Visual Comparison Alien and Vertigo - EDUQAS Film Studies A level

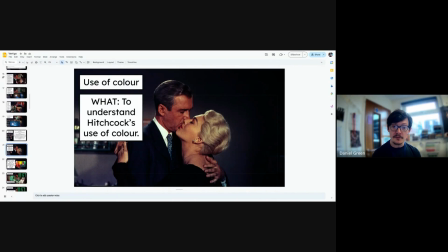Hello, it's been a while since we've done a video, but this is mainly for A-level film studies when looking at Vertigo and an Alien comparison. This is going to be one aspect, and I'll do another video on a different aspect. But if you're studying EDUQAS film studies A-level, you'll know that one of
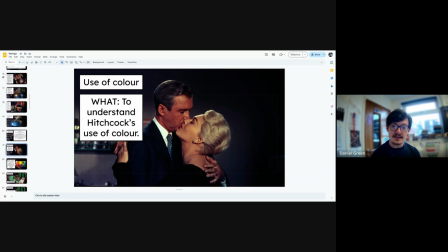the questions is a comparative element, and that is, in my case, the comparison between Vertigo and Alien. Now, on the surface, it's quite difficult to look at these two films and think there's anything to really compare, but the question is focused mainly around auteur theory and usually something related to auteur theory.
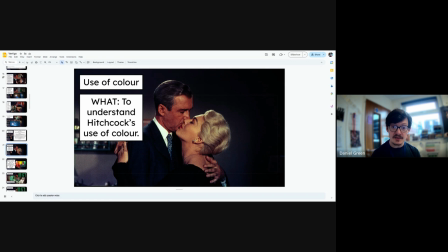Now, that means that there are certain specific elements, such as specific visual storytelling from both auteurs, or other elements that could be compared, not just the film's content itself.
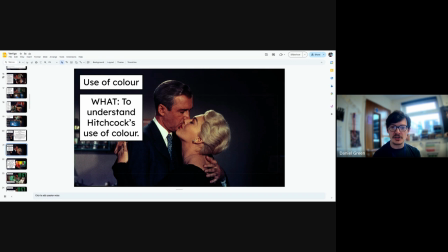Because if you talk about the films in sort of a vacuum, it's very difficult to sort of justify them being similar or different because they're both from different eras, they both have very different genres and so on. But what I'm going to try and do here is talk to you about some of the areas of comparison and how they could relate to whatever question you're given.
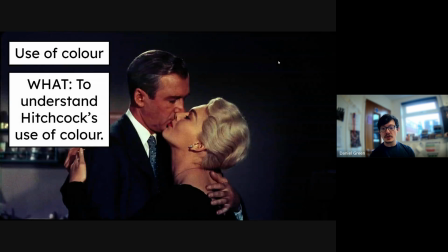Okay, so we'll get started. Now, I'm mostly focusing on the use of colour today, which is going to be how Hitchcock, and also to a lesser extent, I suppose, it can be linked to Alien.
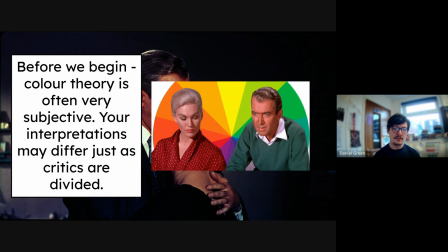So before we begin, really, as I've sort of mentioned in my own classes, colour theory is very subjective. Okay, you'll often have several different interpretations of colour. There are accepted interpretations, but there are also interpretations that are less accepted, but still valid.
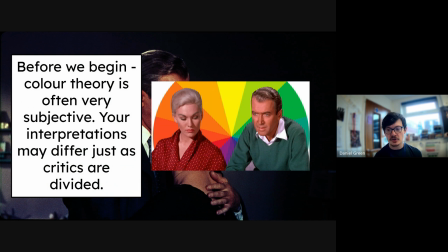Critics are still divided on this, and also you can offer your own interpretations in the exam, as long as you justify them and justify your thoughts, a bit like English literature, where you can justify pretty much anything you say within reason.
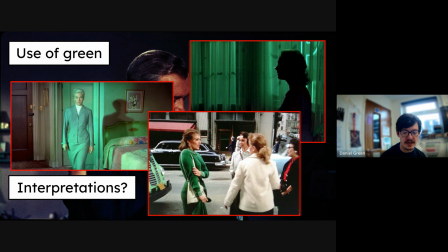Okay, so first of all, I'm going to start off with the use of green. Now, green is one of the most prominent colours in Vertigo. The use of it with when Judy turns into Madeline here, we've got the silhouette of Judy and the green in the background, and then obviously we've got her green outfits.
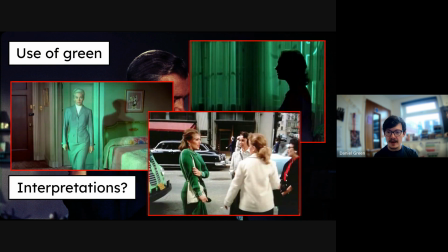And in the same vein, her green outfits when we first see her inside the Red Room.
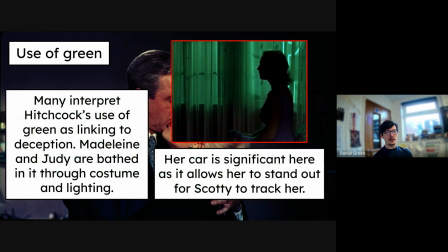Now, many interpret the use of green here as linking to deception or mystery. So it has quite an ethereal glow about it, which almost looks ghostly. But characters that tend to wear green or are enveloped in green are deceptive characters. So, for example, Madeline and Judy are often seen in green,
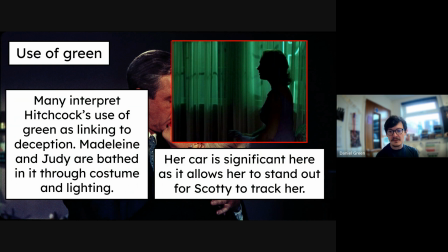but also Scotty is seen in green when he is deceiving Madeline by saying, I rescued you and I'm just a passerby. He's not. He's been stalking her the entire time. Okay. In the same way, her car is quite significant being green. The Jaguar is green. Allowing her to stand out.
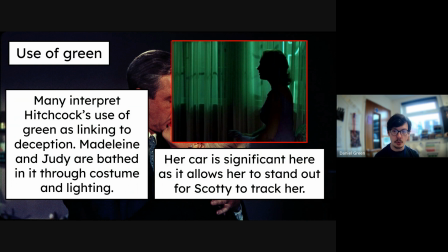She's easily able to be tracked, and our eye, just like Scotty's eye, is drawn to her, which links to the use of voyeurism in the film. We are observing Judy / Madeline through the eyes of Scotty, which means those visual elements,
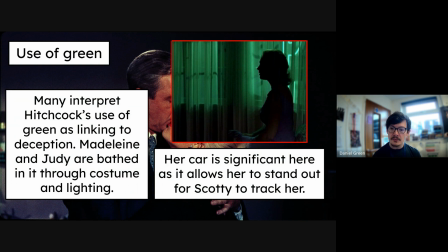such as the heavy use of green and the red later on, they draw our eye, just like Scotty's eye is drawn to her.
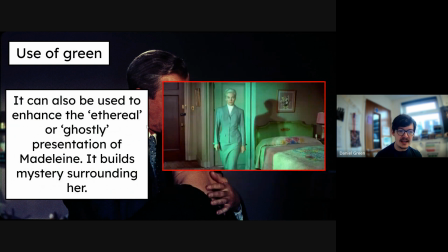Okay. And she is often bathed in it. And as you can see here, as I mentioned earlier, the ethereal glow or the ghostly presentation of Madeline, it builds a mystery around her, but also allows her to almost feel ghostly, like something coming back from the dead later in the film, when Judy resurrects Madeline as a concept. Okay.
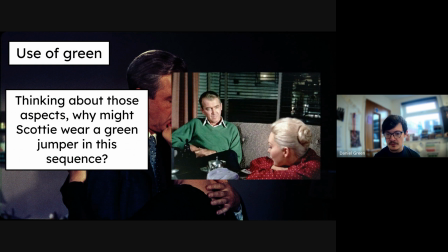And we've talked about this, but Scotty wearing the green jumper here in this sequence shows that he is also deceiving or being deceptive. And we'll get on to red a little bit later, but they almost they clash quite significantly,
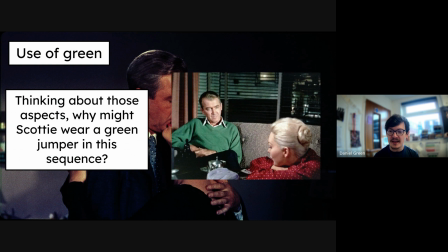the two colors, but at the same time that they meld well together. Think of Christmas, you know, green and red tend to go together, but they do clash.
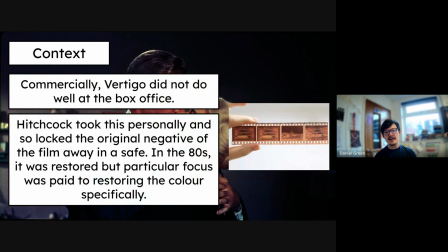So in terms of context, then, this is quite a useful element to talk about now.